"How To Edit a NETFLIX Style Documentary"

If you're a video editor like me, you'll come home from a hard day's work, put your feet up, and watch a good old Netflix documentary.
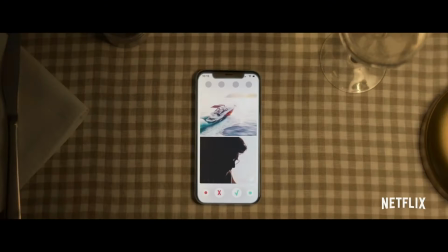0:06 Something like The Last Dance, The Tinder Swindler, or F1 Drive to Survive, for example. And if you're anything like me, you'll be sat there watching these documentaries thinking, this editing is awesome. How the hell do they do this? Well, in today's video, I'm going to tell you. Make sure to stick around to the end of this video if you want to see how I turn this...
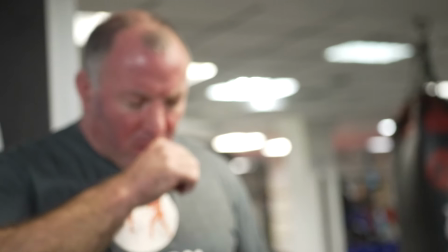...into this.
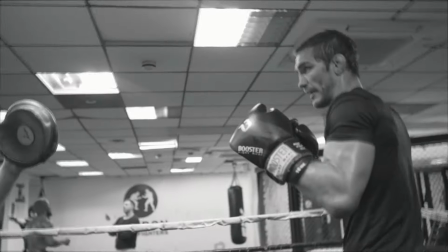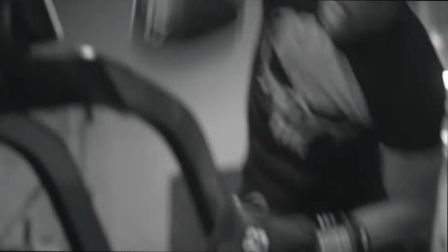Hey guys welcome back to the channel today we're going to be talking about how to edit your videos in that lovely clean Netflix style that they do for all their original documentaries and I'm actually going to give you a bit of an insight into how I edited this video right here for our good friends over at Octagon MMA.
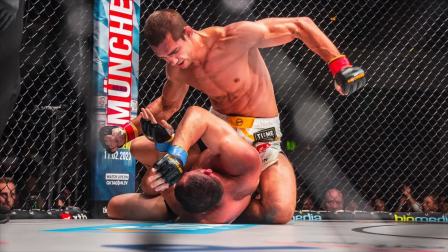1:07 So to set the scene we got a brief from Octagon saying that one of their fighters John Hathaway former UFC fighter was coming back to the Octagon after eight years out of it due to illness and to mark his historic and triumphant return they wanted to make a mini netflix style documentary naturally we absolutely jumped at the chance to work on this project because the story was already there and was absolutely epic and would be a really
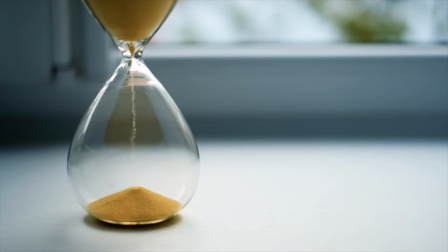1:32 really fun one to produce so we got to work we only had a limited amount of time to get this video done before he actually made his return
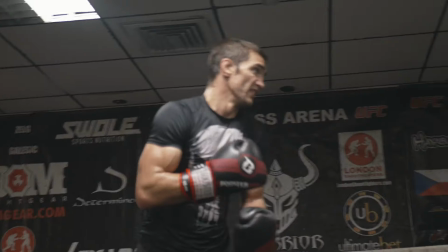1:39 that weekend so our plan was simple number one we'd shoot b-roll of John training down at his gym in London.
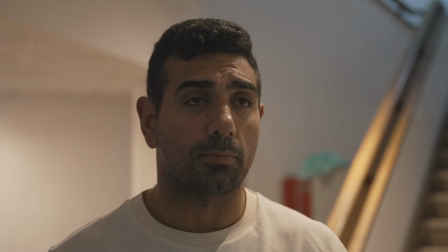1:46 Number two, we would interview John's training partners, his coaches and John himself at the gym on that same day. And number three, Octagon's English commentator Brian Lacey would act as narrator for this project and we'd film all those shots right here back at the studio.
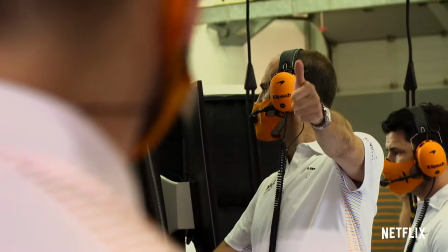2:01 And if you've ever seen F1 Drive to Survive on Netflix, you'll have seen the sit-down interviews that they do.
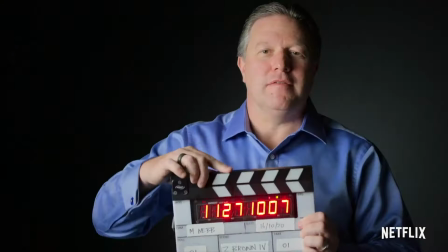2:07 They just look super clean, super professional and really moody and just cinematic we wanted to emulate that in our documentary and if you want to find out exactly how we set up the studio step by step good friend josh goodgen has a video over on his channel you can check out right now
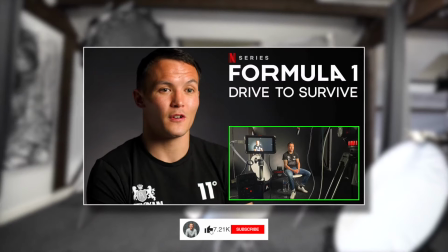2:23 and he'll show you step by step how he achieved this look so head over there if you want to check that out but today we're talking all about the editing process so after we got the narration shots it's time for me to get my grubby mitts on all that lovely footage and try and start piecing it together so let's jump over to the computer and let's see how I edited this thing step by step. So let's just have a little look first off.
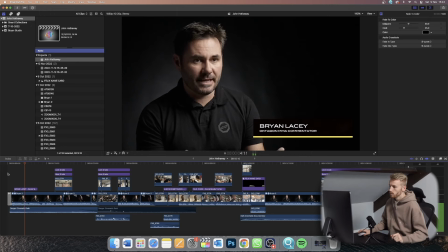2:45 So back in 2010, 2014, MMA was just creeping into the mainstream and the UK still dreamed of having a world champion. Our biggest hope, the fastest rising star at that time was John the Hitman Hathaway.
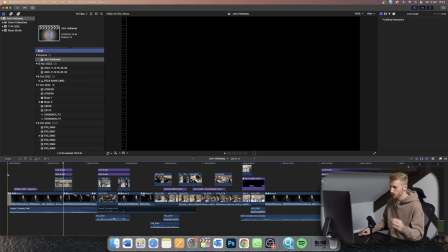2:59 So immediately in those first couple of seconds,
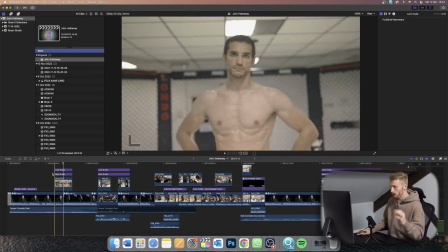3:03 those first 14 seconds We've got Brian introduces John Hathaway pretty quickly.
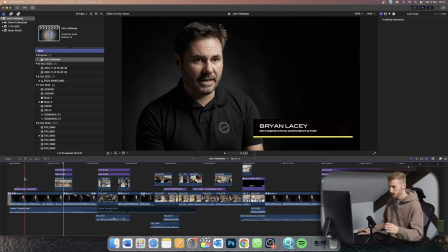3:08 We've got a little name card for Brian that comes in to show who he is and then pretty quickly shows John Hathaway.
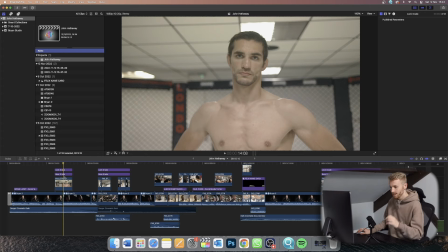3:16 That's the guy that this whole piece is about. I think it's important in this to get that across straight away, who this is about, show him on screen. We also started off the edit with this track called Danger Cinematic Dark, which I got from Envato.
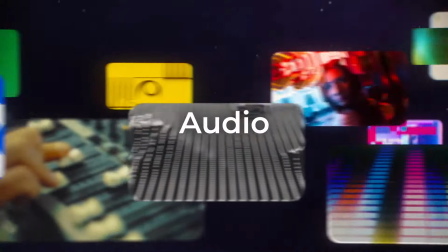3:32 it's a website where you can basically get royalty free music and sound effects and among loads of other things for a subscription
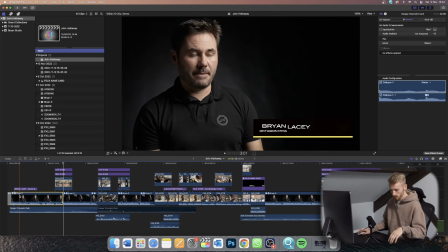3:38 and they have some really really good stuff on there and this is what i started with so we'll listen to that isolated it
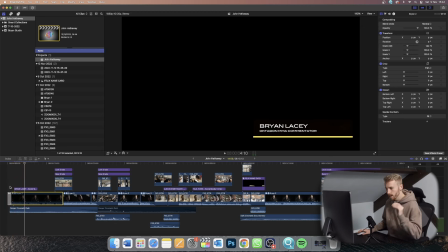3:48 just adds that immediate intensity that that we want this is about a fighter this is about a guy eight years out of the cage is coming back and this is showing i think that that audio really shows